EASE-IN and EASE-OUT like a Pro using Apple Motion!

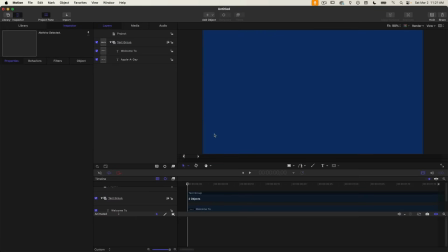[0:04]
Today on another Apple Motion episode of Apple A Day, I'm going to show you how to ease in and ease out like a pro. You'll be able to make beautiful smooth movements like this.
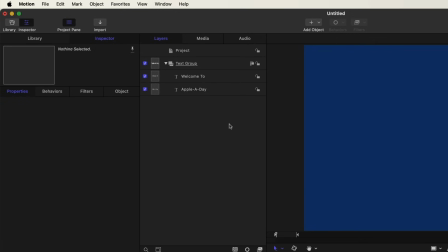[0:17]
So let's get started. I've got some basic text added to a motion project in two separate layers. Note that I also changed the background to blue under the project settings. You can get to those settings by pressing command J, where you can adjust the background color right here.
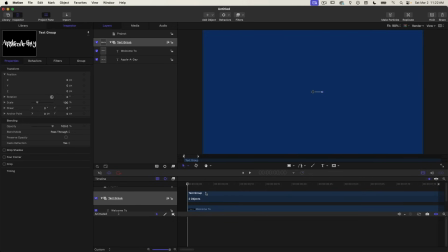[0:34]
So in these two layers, I've added some keyframes to move the text onto the screen. Both layers of text are going to come in from the top and the interpolation for the keyframes is just using the default setting, which I believe is ease both.
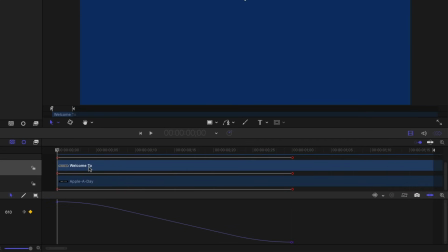[0:47]
So if I click on these layers, you can see that the curve is very natural. You see it's easing in and easing out. Same with the second layer, ease in, ease out. The ease in and ease out represent a slight acceleration and deceleration.
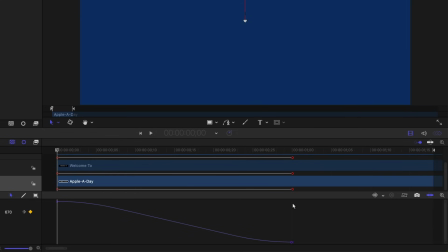[1:04]
The timing is set so the animation takes exactly one second.
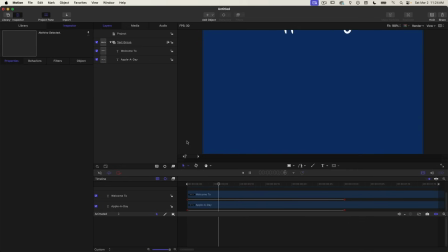[1:09]
And when I play this back it looks okay but I would rather come in a little bit faster and take longer to decelerate.
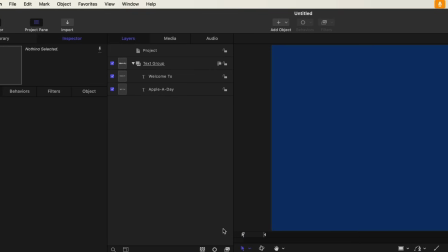[1:17]
So let's play around with the Apple a day layer. I'm just going to turn off the welcome to layer.
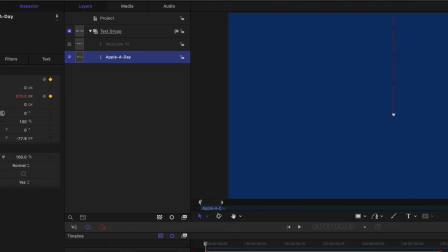[1:23]
So we have this one selected, we can see the timing curve.
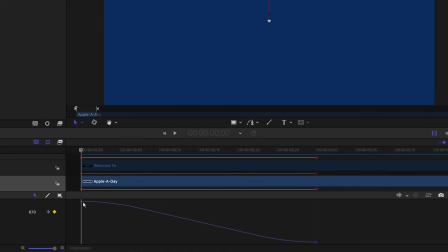[1:27]
So in order to have it come in faster, let's try using some of the built-in interpolation methods. I'll select this first keyframe, right-click on it, and change the interpolation to linear.
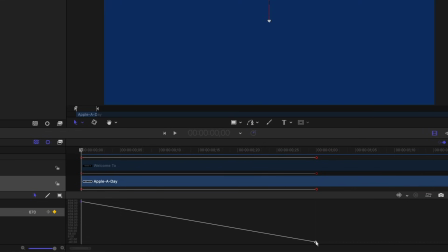[1:39]
And that puts it in a straight line. But we still want it to ease in at the end. So I will right-click on that and change the last keyframe to ease in. So now we have a straight line, so it's coming in at a constant speed here, and then it will decelerate at the very end.
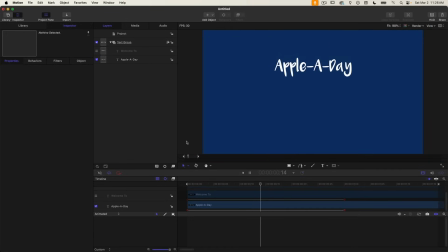[1:55]
Let's see what that looks like. It's not bad, but I would really prefer a slower deceleration. That's what I think will make it look a little bit more professional. So the only way to achieve that is to change the interpolation to Bezier, which will give us complete control over the curve.
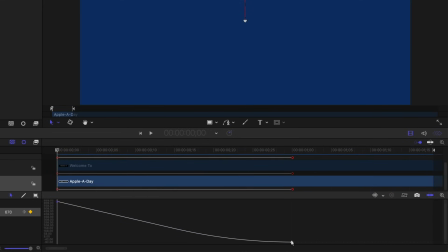[2:13]
So go back into Apple a day and select the last keyframe and right click on it and change the interpolation to Bezier. And it gives me a point with a handle and it automatically changed the first keyframe to Bezier as well.
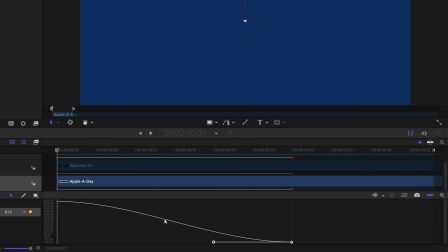[2:30]
So the trick to extending the deceleration time is to grab this handle and drag it all the way to the beginning while I'm holding the shift key down. Holding the shift key will constrain the movement to be on the horizontal axis only.
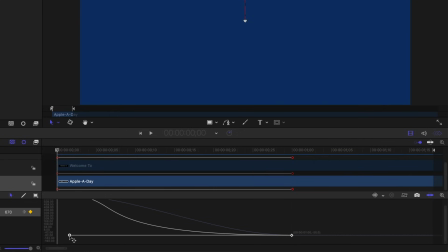[2:46]
So I can't move up or down. So I'm going to drag this right towards the beginning of the timeline. Now you can see we have a much more gradual deceleration. We just need to fix this first keyframe because it's kind of coming in slow, speeding up and then slowing down again, and we don't want that.
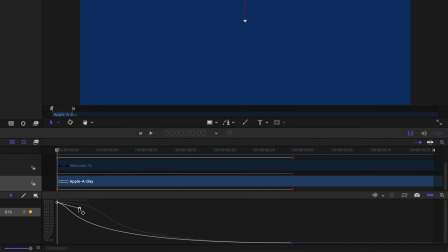[3:05]
We want it to come in at kind of a constant rate. So I'm just going to grab this and move it to right about there so the curve looks pretty natural. So it's coming in fast and then slowing down. So if I play this back, it doesn't look too bad.
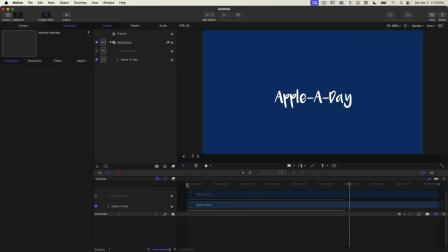[3:20]
However, the timing is still only one second. So I think if we add about 15 frames to that timing, it will help with the deceleration.
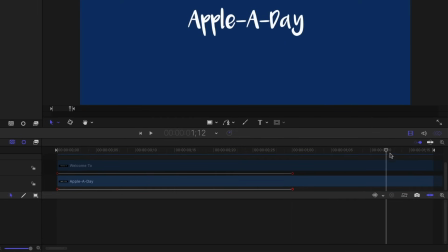[3:29]
I just grab the key frame and drag it out to 115 which is right there. So now we've extended this so to one and a half seconds. Play that back again.
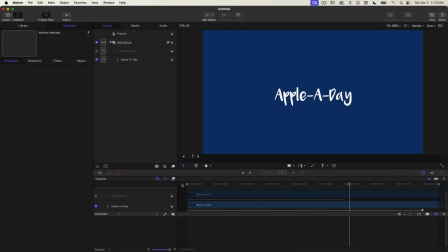[3:46]
That is much better. That's the look I was hoping for. The text flies in quickly but takes a long time to slow down. So for practical purposes the timing is really only one second. That last half second that we added is just to have smoother deceleration.
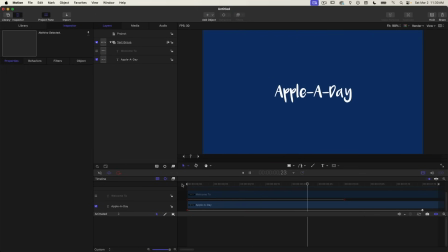[4:02]
So other words, if you wanted your elements to be animated on screen, simply add 10 or 15 frames to that timing when you're using this deceleration technique. So let's apply this to the other text layer.